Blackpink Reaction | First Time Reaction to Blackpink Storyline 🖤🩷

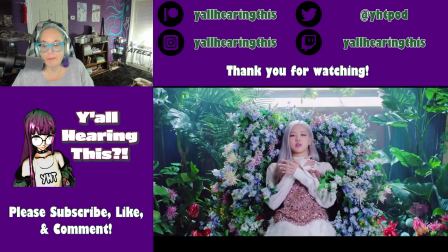Much like what we see in the video, the apparent beauty that surrounds them is like a beautiful casket where they can only lie in.
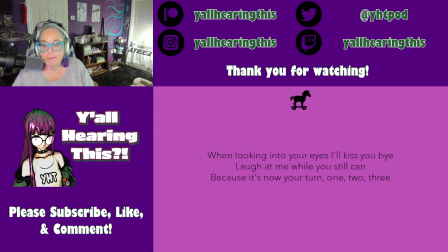But the lyrics also tell us that now it's the haters turn to suffer because they will reach the light and rise again. Sure enough, this is exactly what happens in the chorus, where we see the girls blooming out of spite like the flowers that surround them. You see, they know that their haters don't want them to succeed and this is exactly what they will,
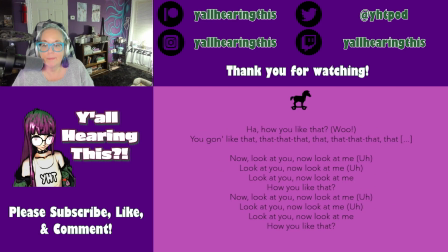so in the chorus the girls encourage the haters to look at them and then look at themselves in order to show them how miserable they are in comparison to them.
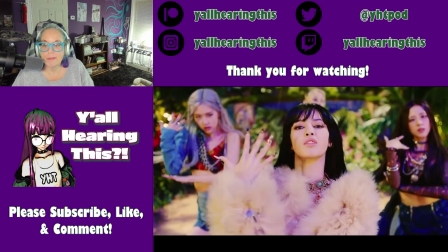While the haters cry in a corner, the girls thrive in a garden, and this is because they worked hard and they know what they deserve.
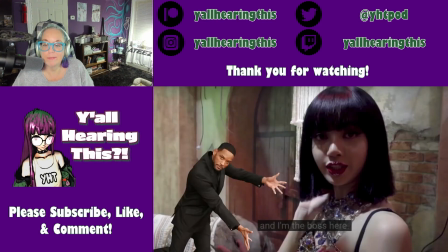Now, in Lisa's scene, this idea is conveyed by portraying her as the boss of a market, which could very well be a metaphor for her leading role in the industry.
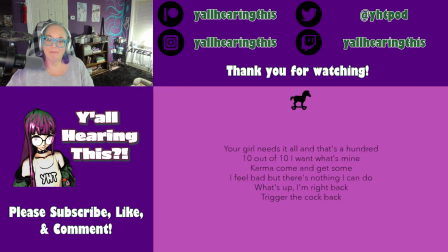In the lyrics, she tells us that she wants what's hers and that karma is coming for those who hurt her. And even if she feels bad about it, there is nothing she can do because the haters brought it all on themselves. Now, the idea that she's taking what she wants here is also conveyed in the scene with the throne,
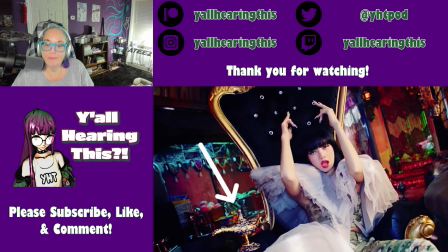where we see her sitting next to an oil lamp that strongly recalls the magic lamp of Aladdin. Much like what happened to the protagonist of that story, Lisa's wishes came true, but in her case this happened because she worked hard for what she has.
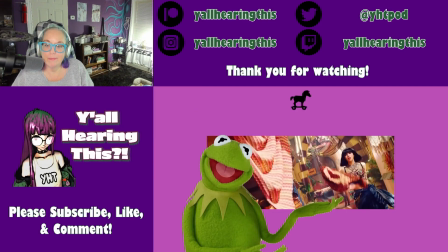She is strong, independent and unapologetic, and this is because she beat the apple.
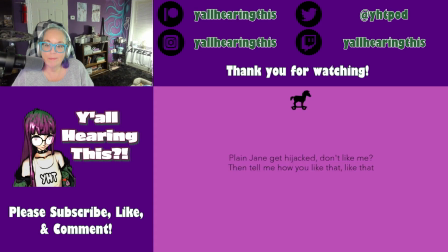That is, she hijacked the plain Jane in herself and now we are finally seeing the results of this growth. In the pre-chorus, however, we still get the sense that there are times in which the negativity still affects them.
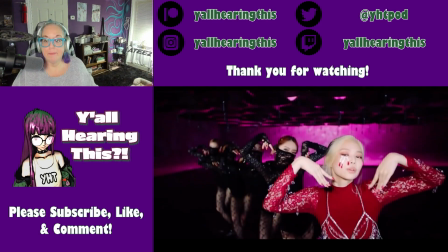So we cut back to Jenny crying tears of blood in a black and pink environment.
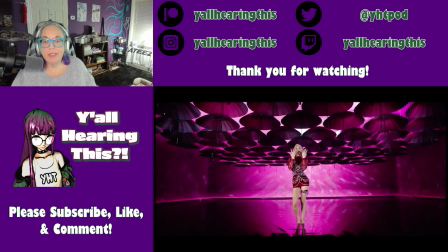Once again, this setting kinda implies that the root of their suffering is the very same thing that made them famous.
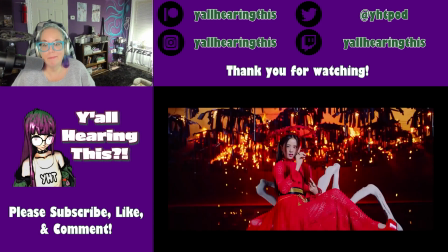But when we cut to Jisoo we see that the umbrellas, that is, the representation of those who literally shade them, are now on fire.
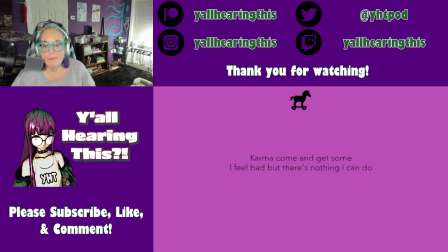This means that now they are ready to fight back and reclaim what's theirs. And if in the past the haters' downfall might have been a source of sadness for them,
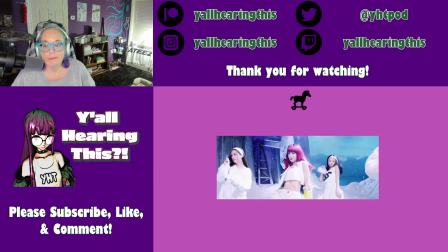the winter scene actually implies that now they will watch them fall in cold detachment.
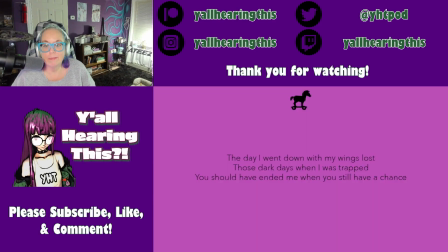As Rosé tells us, the haters should have ended them when they lost their wings, that is, when they were weak and they were trapped in the darkness. But now they've lost their chance because the girls are back and they are stronger than ever. As we see right before the dance break, now they are the Nike.
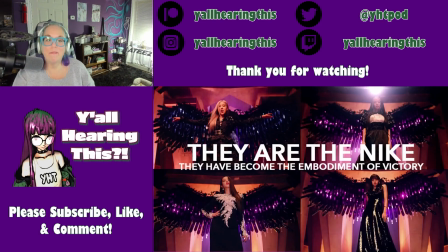They've become the embodiment of victory and they're ready to fly with the new wings this victory gave them.
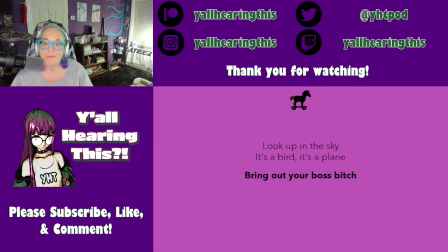So is it a bird? Is it a plane? No, it's a boss bitch and she's coming out with not one but two Trojan horses.
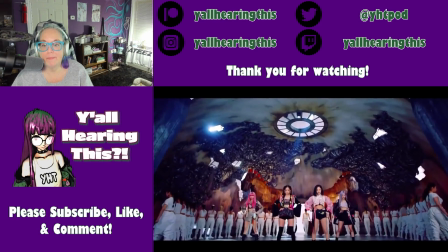Now the Trojan horses here are an interesting addition because the Trojan horse is a symbol of deception.
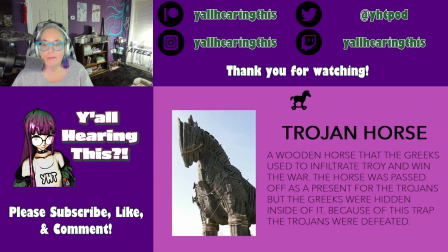You see, in the original myth the Greeks actually managed to win the war against the Trojans by entering the city hiding inside of a wooden horse that was passed as a present for their enemies.
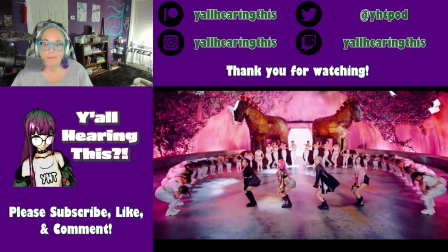So in this context the video itself should be regarded as a Trojan horse for Blackpink's haters.
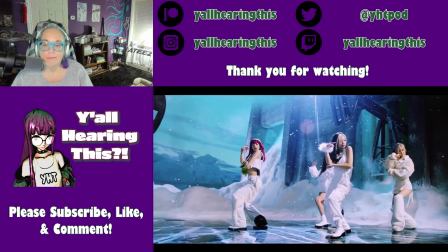If the haters thought that this was yet another opportunity to bash them, now they got owned because the song is literally about them.
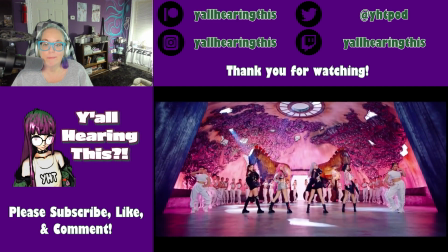So as the girls thrive in their black and pink world, they kiss them goodbye and continue to enjoy their success.
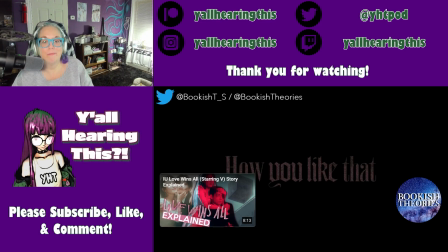So that's it for me today. I hope you guys enjoyed this video and if you did, please think about liking and subscribing. As always, thank you so much for watching guys. I'll see you next time. Bye bye.
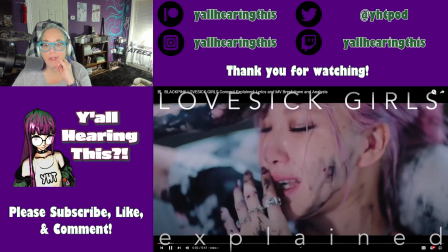Let's see, all right, lovesick girls. Oh, I love this one too with them. Oh, yeah.
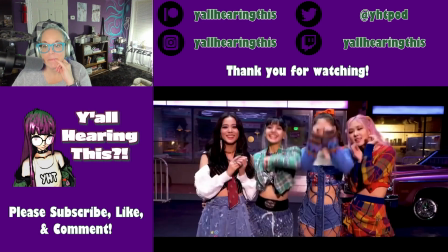Hello, and welcome back to Boogish Theories.
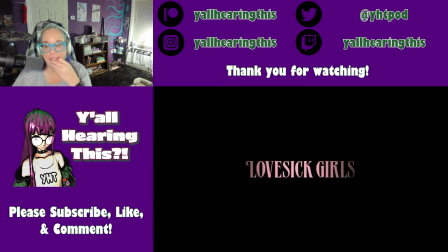In today's video, I would like to talk about Blackpink's Lovesick Girls, focusing on a little breakdown and analysis of the concept, the lyrics and the music video.